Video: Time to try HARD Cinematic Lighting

If you're trying to figure out how to use hard light in your filmmaking and your cinematic images, then look no further. I've got a nice little project for you that I'm going to show you why I use hard light, why I love to use hard light, and how to use it in your project.
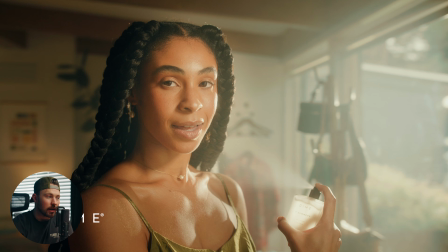So first things first, my name is Josh Miller. I'm a cinematographer here in Utah, and this project was for a client called Dime Beauty, and the production company that hired me as the DP for it was FilmLaab here in Utah. The purpose of this commercial was to show women at different time of the day using different products.
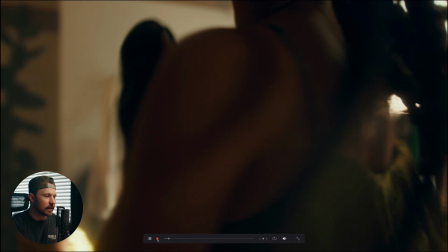Let me just show you the scene that we're going to be looking at.
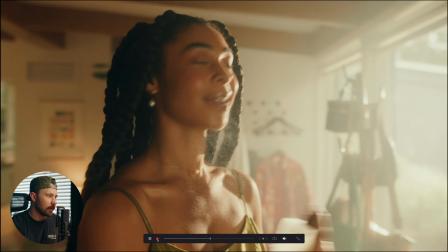So we whip out from behind her head, and then we see her boom, boom, boom, spray a couple times.
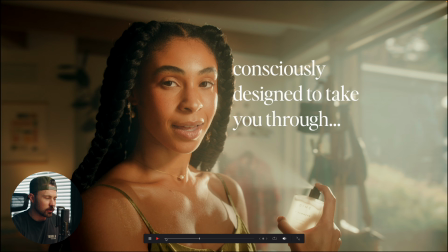And yeah, so the thing that I want to really emphasize is, for me, I typically am gonna light things more naturally, or at least just more motivated.
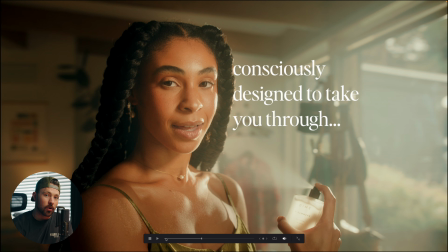And one thing that I feel like always makes things look more real and feel more real is hard light, actually. We live in a world where, just like soft light is kind of overused.
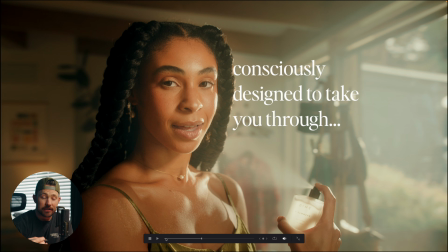And when you really pay attention to what life looks like on a regular basis, there's a whole lot of hard light in our regular everyday lives.
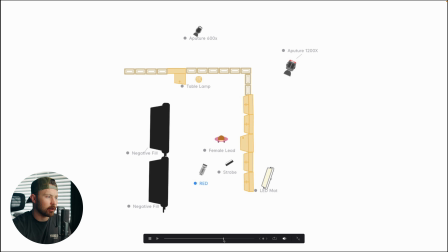For this scene, let me just give you a quick rundown of where everything is at in the scene. So main key light is actually a Godox light mat. I can't remember what they're called, but they're really, really cool. It's like a 2x4.
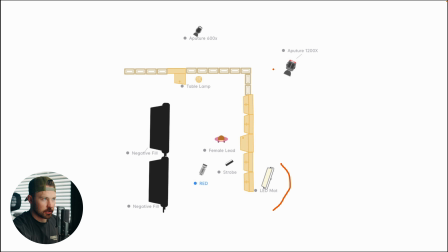For the backlight that was, doing the hard light, the edge light, sorry, not a backlight, edge light, is an Aperture 1200X. And we actually had a little thing on the front of it that I'm going to talk about here in a second. But Aperture 1200X coming through the window,
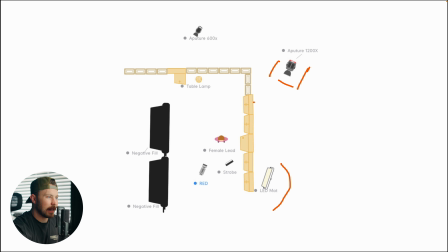and we kind of had because of the way that this shot, we set it up and everything, we had to really we were kind of like threading a needle. So this window, it was like just kind of coming right through there,
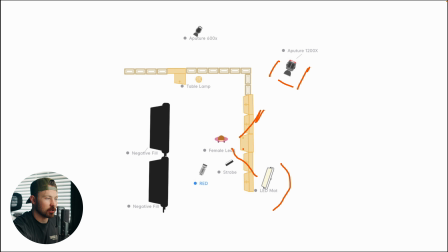and then she had to land so that this soft light could hit her as well. And that was a little bit tricky. But we also had to create some contrast, some negative fill on the left side of her,
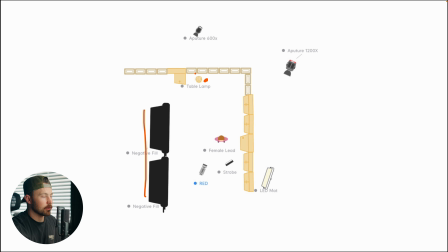little table lamp in the back so that it would create a nice pool of light and have like a practical, and then an Aperture 600X in the kitchen to just light all that up and so that we could see it.
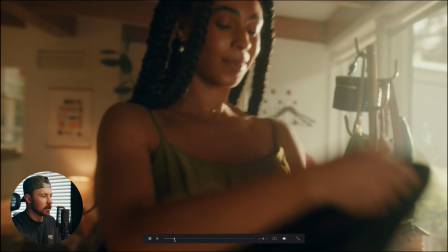So let me go back so that you can see what I'm talking about. So right here you see
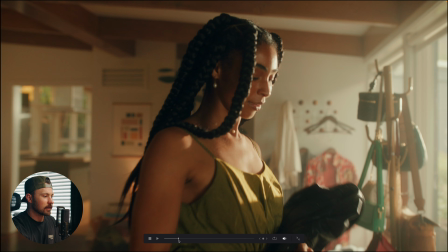kitchen, you've got that practical there in the back, like I said, and then you can see obviously the hard light hitting her face.
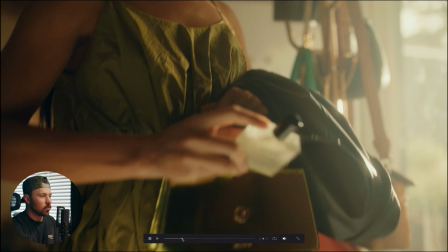Now, the reason why, like I said, I wanted to use the hard light here was a couple of reasons.
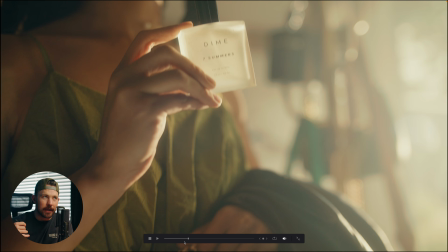To just make it look more natural. Like, we wanted it to look like she's going out on the town sort of thing. So maybe we could have gone warmer with this, but we just decided not to.
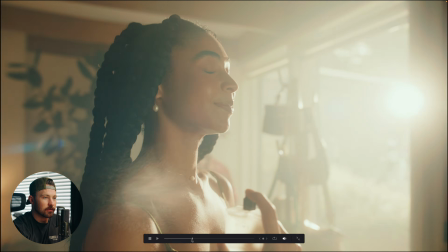So not quite full like sundown sort of thing, but getting to that point. The other reason why I wanted to backlight it was because the product, let me show you kind of that hero shot.
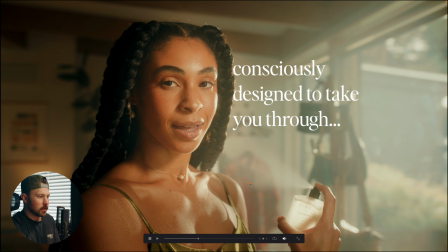Whoop. So when you are using any sort of like liquids, if you want to see them on camera, you've got to backlight them. That's just like a spray or rain or anything like that. So you can see the spray coming out, and it looks freaking awesome.
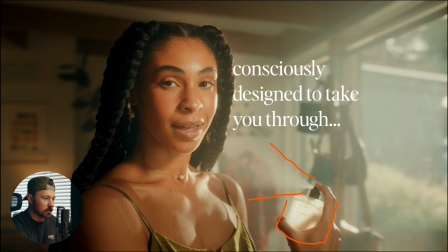And then we also wanted the bottle to be glowing, so you could really see that.